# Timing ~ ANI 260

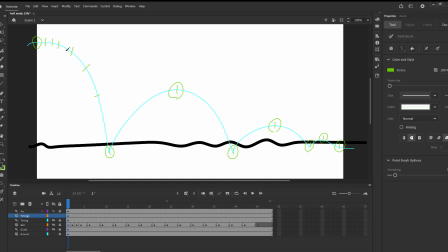So again, when my frames are closer together, we have more time, and as the frames get farther apart, we go faster. And so then maybe I'll add a frame in here, and then as we're getting to the top of the arc, we'll slow down a little bit,
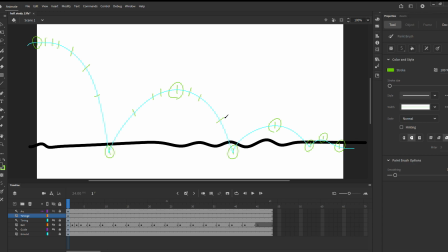and then stretch out a bit here, maybe one frame there. And I can go back and add more frames later. But as we're kind of slowing down, actually we want to keep the same number of frames. And so now these frames are getting closer together as our ball is kind of slowing down.
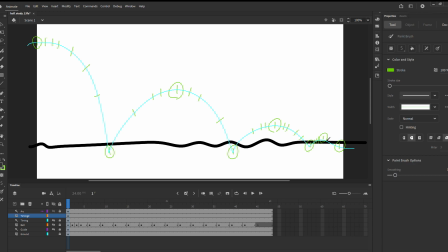And then if we want to keep that, we're going to have like 3 frames in there, and 3 frames right there, and a couple frames right there. So we can actually draw our timing directly onto our arc in this situation. but sometimes we can't because we don't have that sort of nice,
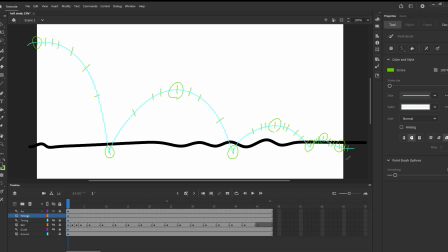visual cue as to what our animation is going to look like. You can also just write your frame numbers, like you just write 1, 2, 3, 4, 5, 6, 7, 8.
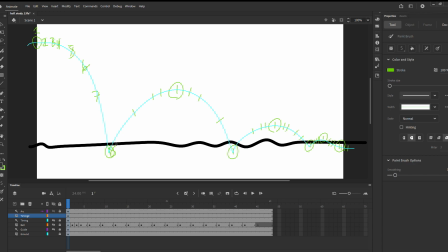If you want to just like go through and write the frames, I don't usually do that, but it could be helpful to kind of map it out. Okay, so now we've got our guide. I'm going to turn timing into a guide.
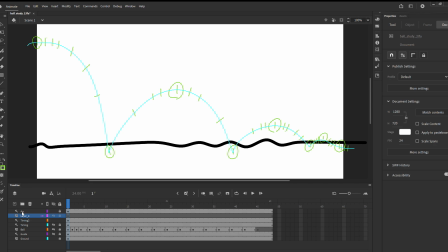And so let's add another layer and do our final ball animation. So I'll call this ball 2. And I'm going to get my brush again. I'm going to make the stroke bigger. I'll do like 12 again.
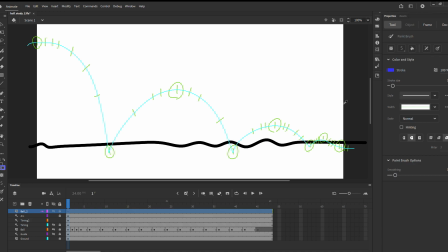And then let's do our red ball color. So I'll start here. And so now I'm just going to go frame by frame because I've already kind of mapped out my frames.
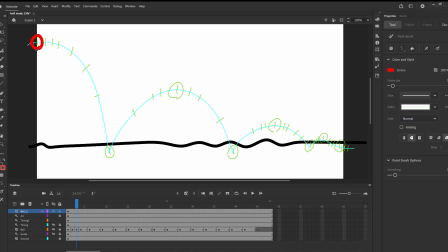But you could do, let's see, how many frames did I actually write? I wrote 1, 2, 3, 4, 5, 6, 7, 8, 9, 10, 11, 12, 13, 14, 15, 16, 17, 18, 19, 20, 21, 22,
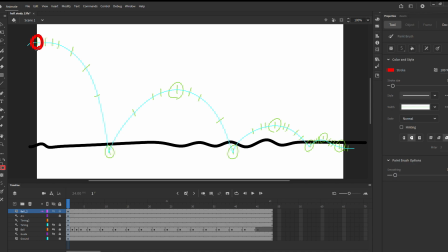24, 25, 26, 27, 28, 29, 30, 31, 32. So I did almost 48 frames, so I'm just going to go by ones. But you could go by twos if you want. If you want to go by twos, you just skip ahead before you add your next frame.
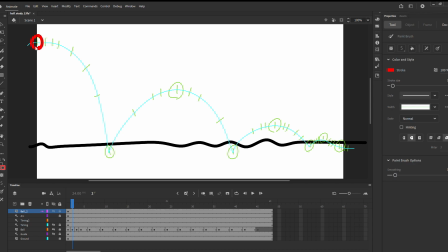If you're going by ones, you just go to the next frame and hit F7. We're going to turn the onion skin on, of course, so we can see our animation. This has a key command Alt-Shift-O, so we can turn it on.
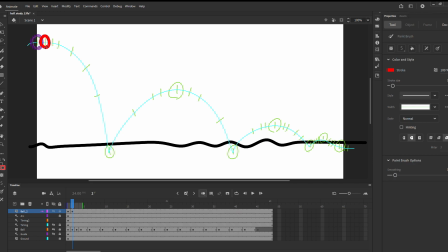And so then I can just start to draw my next frame, and then I'll hit F7, draw my next frame, and then keep going. And I want to keep squash and stretch in mind.
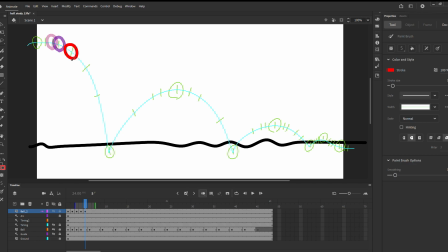So here I'll stretch out just a little bit. This I'm starting to stretch more. Remember that we don't want the ball to actually get bigger. So if we're stretching out, we need to also compress it a little bit.
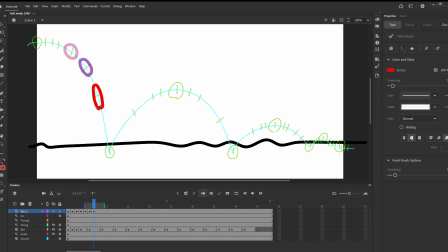Okay, so now we have a lot of stretch. And then we have our squash here. And this is going to look very exaggerated. We can come back and add frames in later. Okay, so then we have another stretch.
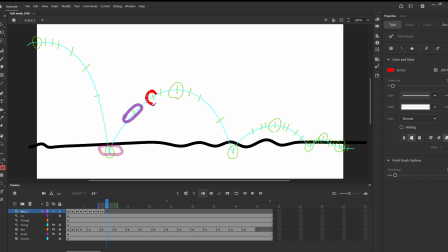And then we're starting to unstretch a little here. And so I'm focusing on timing right now,
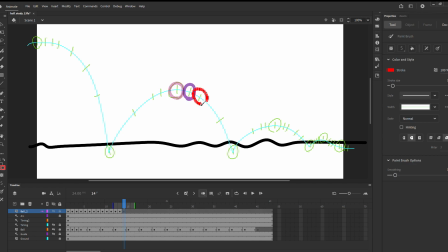but we can always come back and stretch out more or fix these frames. So we're going to stretch out here. Going to squash again right there.